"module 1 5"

Even if we were to venture from discussing just mise-en-scène, we'd still describe Edison's early work kind of in the negative. No camera movement, no editing, or minimal edits. So we get a real focus on the person in the frame, how they're dressed, how they're acting, their body, these details of a person that the camera is capturing in incredible accuracy and showing movement. And so we really have kind of just a laser sharp focus on the people, on the figures, and what they're doing for you, the spectator. Here's another early work that we're going to watch through and where we get a bit of change. We still have the 0 degree of cinematography and editing, but we get some new elements.
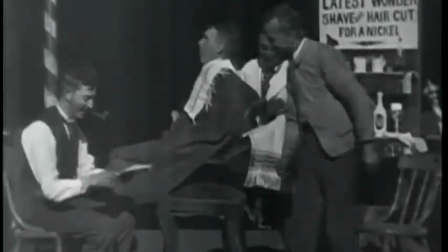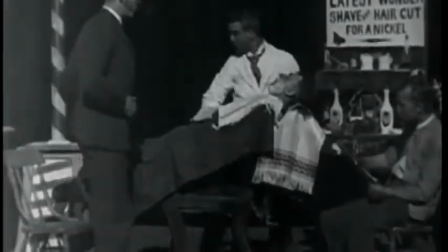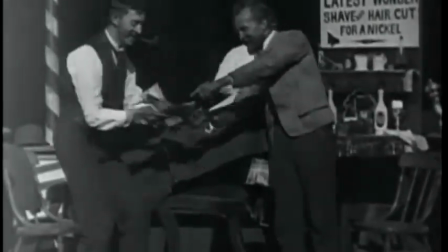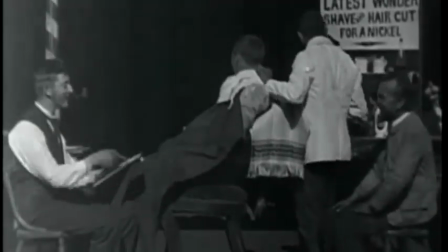1251s
We're still in that
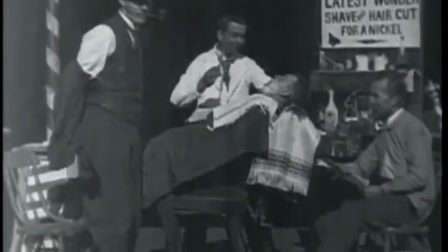1257s
weird nowhere, black space, but now we have some props.
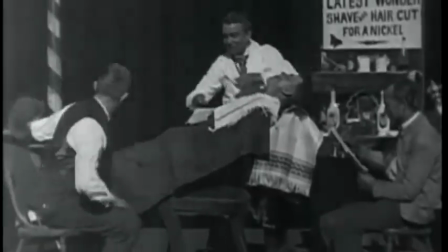1262s
An effort's been made to make this look like an actual place, like a barber shop.
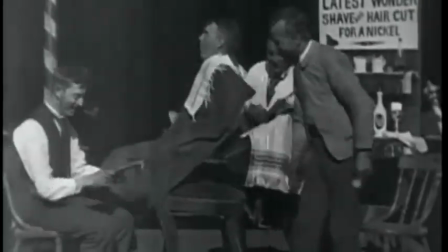1266s
Only the barest things are needed to do this: a striped barber pole, a chair, a sign,
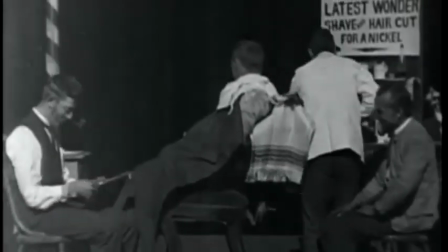1273s
and then we have some men dressed like people on a normal day, a barber in a white smock,
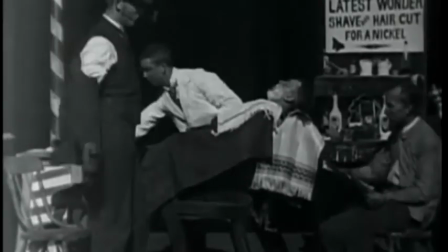1279s
and even just with these little details, we can believe it as a place.
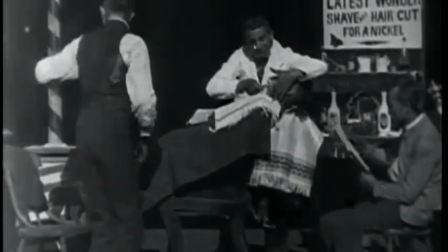1283s
While we still don't have intentional camera movement, there's some bouncing from its operation,
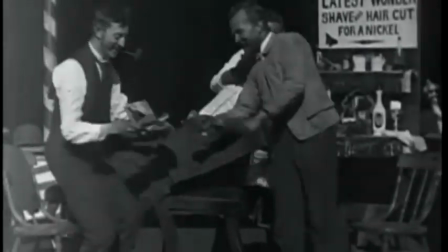1288s
and no edits, though the clip does run a few times over, we have some new elements.
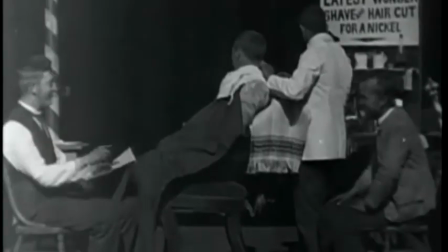1294s
We have kind of two little scenes happening, one in the foreground and one in the background. A man comes into the shop to get a haircut and a shave and promptly receives one.
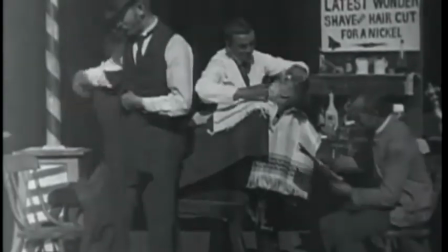1304s
And then there's other two characters, customers, we assume, either just hanging out,
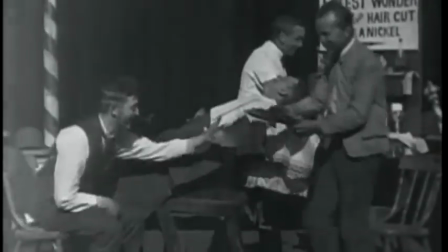1310s
as people seem to do in barber shops, or waiting for a cut and a shave too. One of them walks in from off camera.
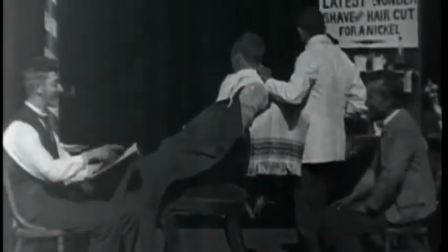1317s
He enters the frame, which of course implies that the scene continues out and off screen.
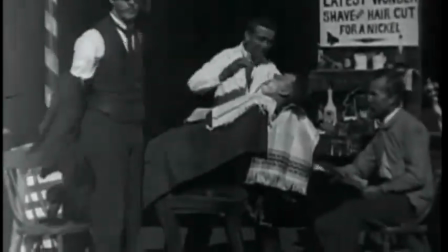1324s
That adds to some of the realism of this. And the man on the right greets him and shows him a story in the paper.
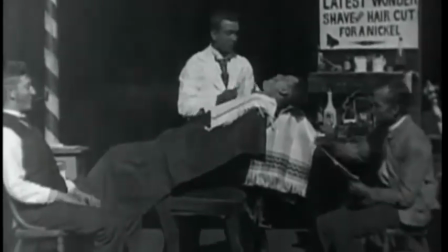1330s
He's surprised, excited, and laughs. So they're acting. They're not paying attention to the camera.
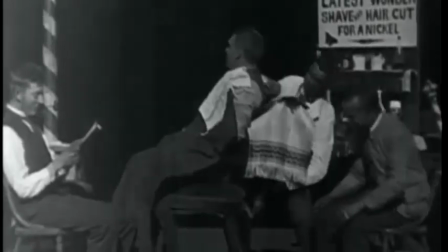1337s
It's as if we weren't watching, as if they're not doing it for us.
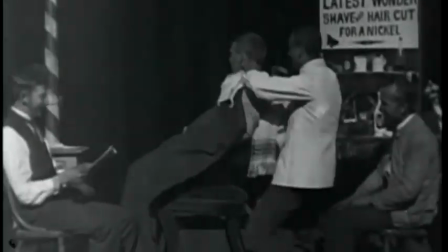1340s
In this little example, we can see how very small elements of mise-en-scène, props, sets, or acting, can really transform what's going on. We get something here like a believable little world. We get a narrative.
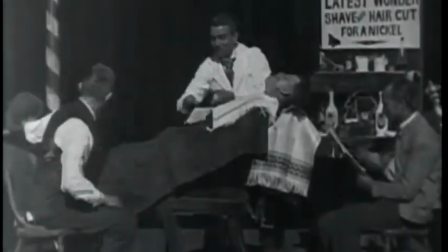1354s
And in the next section, we're going to look at Edison's biggest competitors,
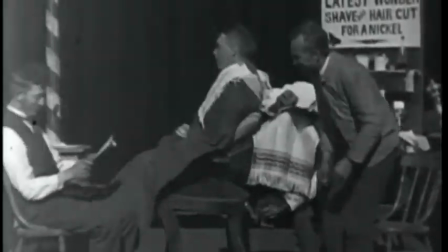1360s
the Lumiere brothers in France, who we already met while talking about their beautiful camera and projector.
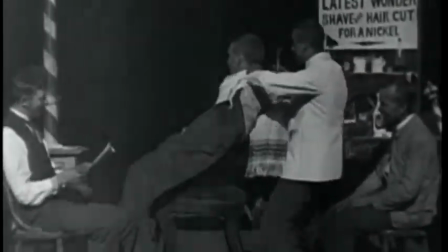1366s
And we'll see how they, too, do similar things to Edison, really highlighting the
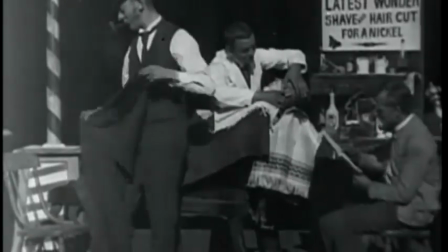1374s
realism and documentary quality of the image,
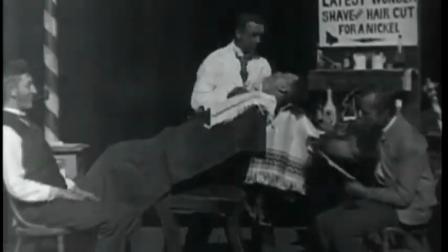1377s
that it's there to record the world and capture what happens in front of the lens.
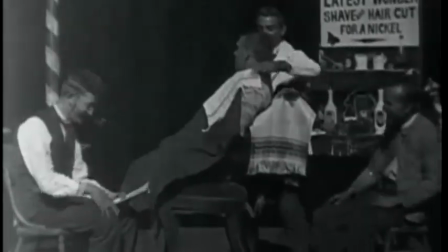1384s
But we'll see that they take a very different tactic on mise-en-scène to show these same documentary elements.